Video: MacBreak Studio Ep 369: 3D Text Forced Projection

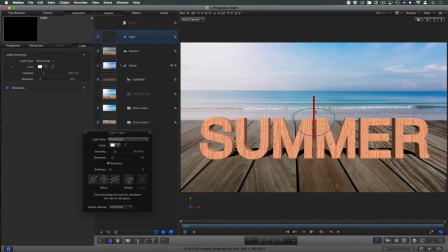4:14 So just to clarify, so 3D text not interacting with 2D layers can be faked by adding a light.
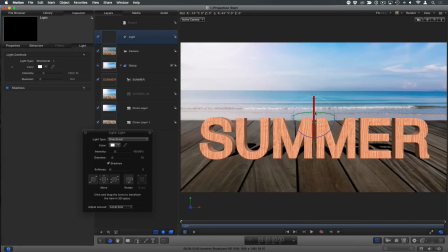4:22 Yes, yes. And I think here the sun is kind of behind us. We see this little ring of it up there.
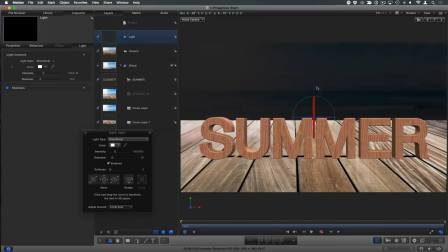4:28 So I'm going to keep rotating this directional light so it faces towards us and maybe a little like that.
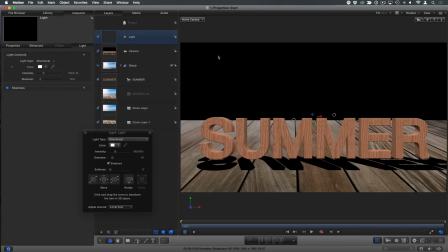4:34 And then I'm also going to tilt it to about where I think the sun is there. Now, I don't want this light to affect the photograph at all. So I'm going to select both these clone layers. And in the properties inspector, down under the lighting, instead of using inherited shading, I'm just going to turn it off.
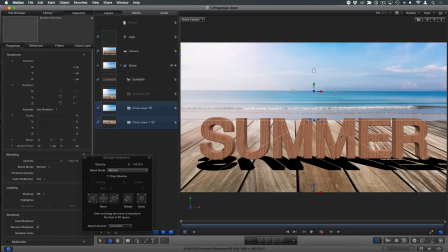4:51 And that way the light doesn't affect our scene. It only affects this text that's casting that shadow. And I can pretty quickly create a pretty realistic interaction of the text and the shadow. Now that shadow is a little bit bright, or a little bit dark I should say. It's a harsh shadow.
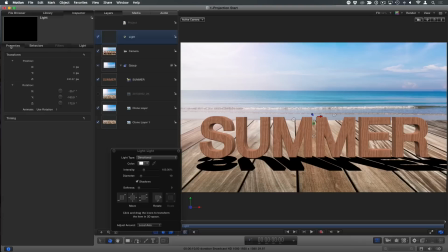5:09 It's very harsh. so in the in the properties for the light for the light here we go and shout I'll show shadows I'm gonna bring the opacity down so it's not quite that hard and I could also increase the softness and do a few more things a lot of clouds in the sky
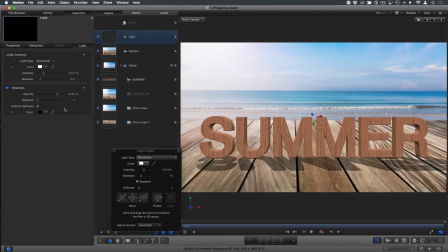5:26 it would be a little bit yeah be a little softer but I don't want to go too far here because I start to affect performance because the next thing I want to do now that I've got this text integrated into the scene is create a little camera move on this scene. So to do that, I'll select the camera and in the behaviors pop-up menu, we have a camera category which I'm going to completely ignore.
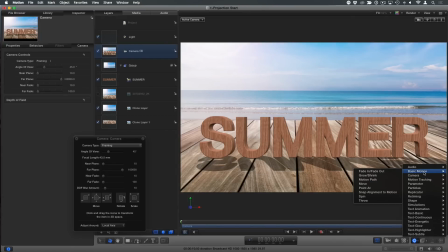5:45 Really? Yeah. Instead of using these, I'm going to go to the basic motion category and I'm going to choose this one called a move behavior. Okay? You can move anything with this behavior including cameras. And I say… Do you have the camera selected right now?
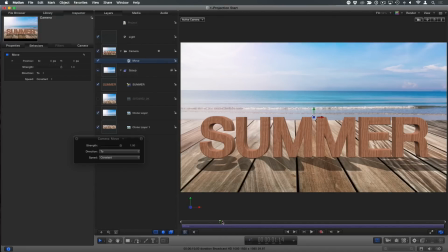5:59 Well, now the move behavior is selected. I had the camera selected. Okay, got it. So I applied it to the camera. I'm going to move forward in time, I don't know, about two seconds and press O to trim the out point of that move behavior. I'll go back to the beginning and what's kind of cool now that we're in this projection, my starting framing I can play around with a little bit.
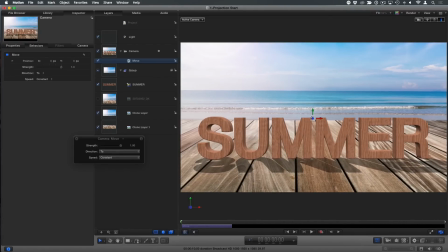6:15 I can move the scene around push in a little bit and set up how I want it to start and then I'm going to move my play to the end of this move behavior. Shift O we'll put it exactly there and then use this onscreen control. I really want to be a little lower.
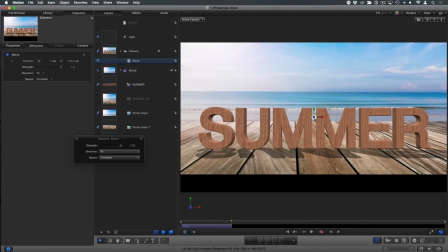6:32 I want this to be more dramatic So I'm gonna move this on-screen control down and push forward by dragging on the Z control,
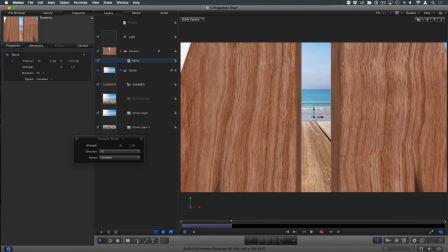6:41 which is the arrow pointing right at us, and I'm just gonna push right through the letters here. And maybe even a little bit further.
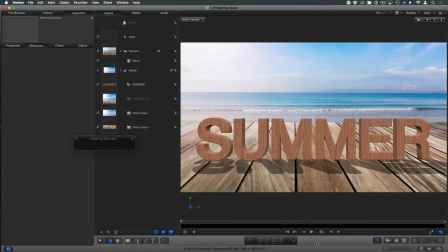6:50 So now if I play that back, the camera pushing right through those letters, and it really looks as if we have a 3D scene when it's just a simple photograph. We've got a little move there. So as a final thing, what I'll do, it's kind of neat, huh? Yeah, it's fantastic.
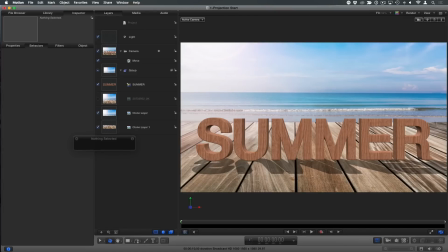7:06 Pretty neat what you can do, and you don't need to have this straight line, and this is not a straight line for the edge of the boardwalk, but it doesn't really have to be that way.
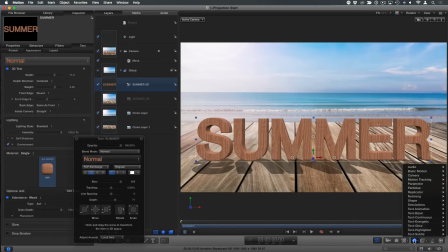7:12 I'm going to select the text, and from the Behaviors pop-up menu, I'm going to go to Text Animation, and choose Sequence Text,
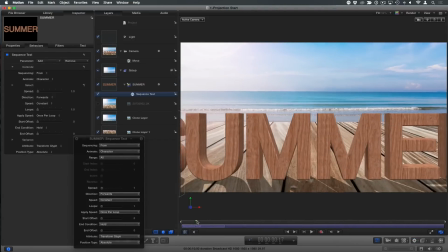7:21 in order to animate the text into place, and I'll go to about there for an out point,
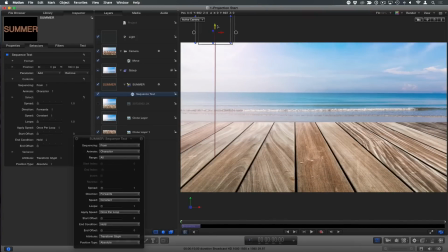7:27 and then I'm going to drag this first letter up off the screen and I'll also rotate it just
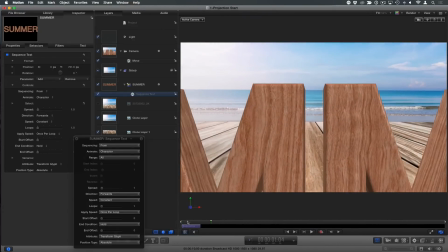7:34 so as I play those letters now drop onto the screen and I think I should also push them back a little bit
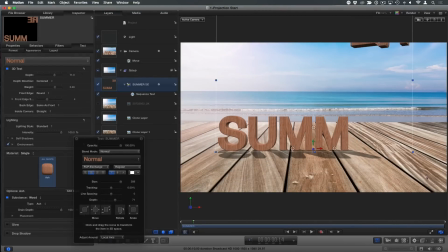7:40 in space what's neat about this is once you set up it's pretty easy to drag this around or even rotate it and it'll stay on the floor casting those
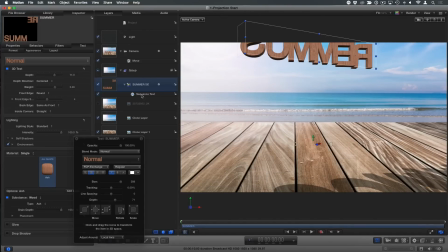7:48 shadows or you can move the entire move behavior a little bit later so it yeah or if it's right yeah because it's a little
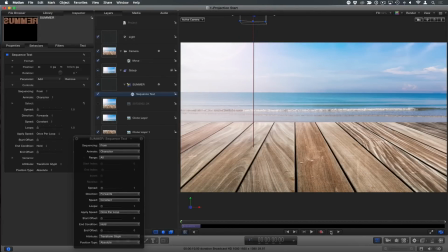7:57 bit later yeah right see the text come on first.
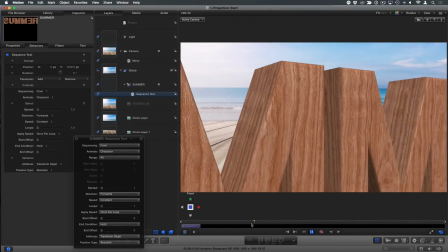7:59 So you can do a combination, and then I'll increase the spread a little bit also of that text, just so it doesn't come on one at a time, but a little bit more smoothly.
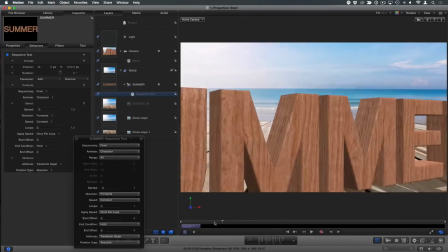8:08 So you get some are coming on, and then kind of fly through that. And of course, now I'm not flying through it, so I'll adjust the move behavior just to go all the way through the text.
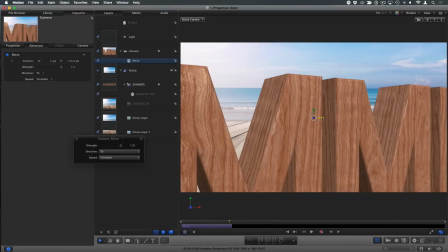8:15 Maybe I want to go through over here.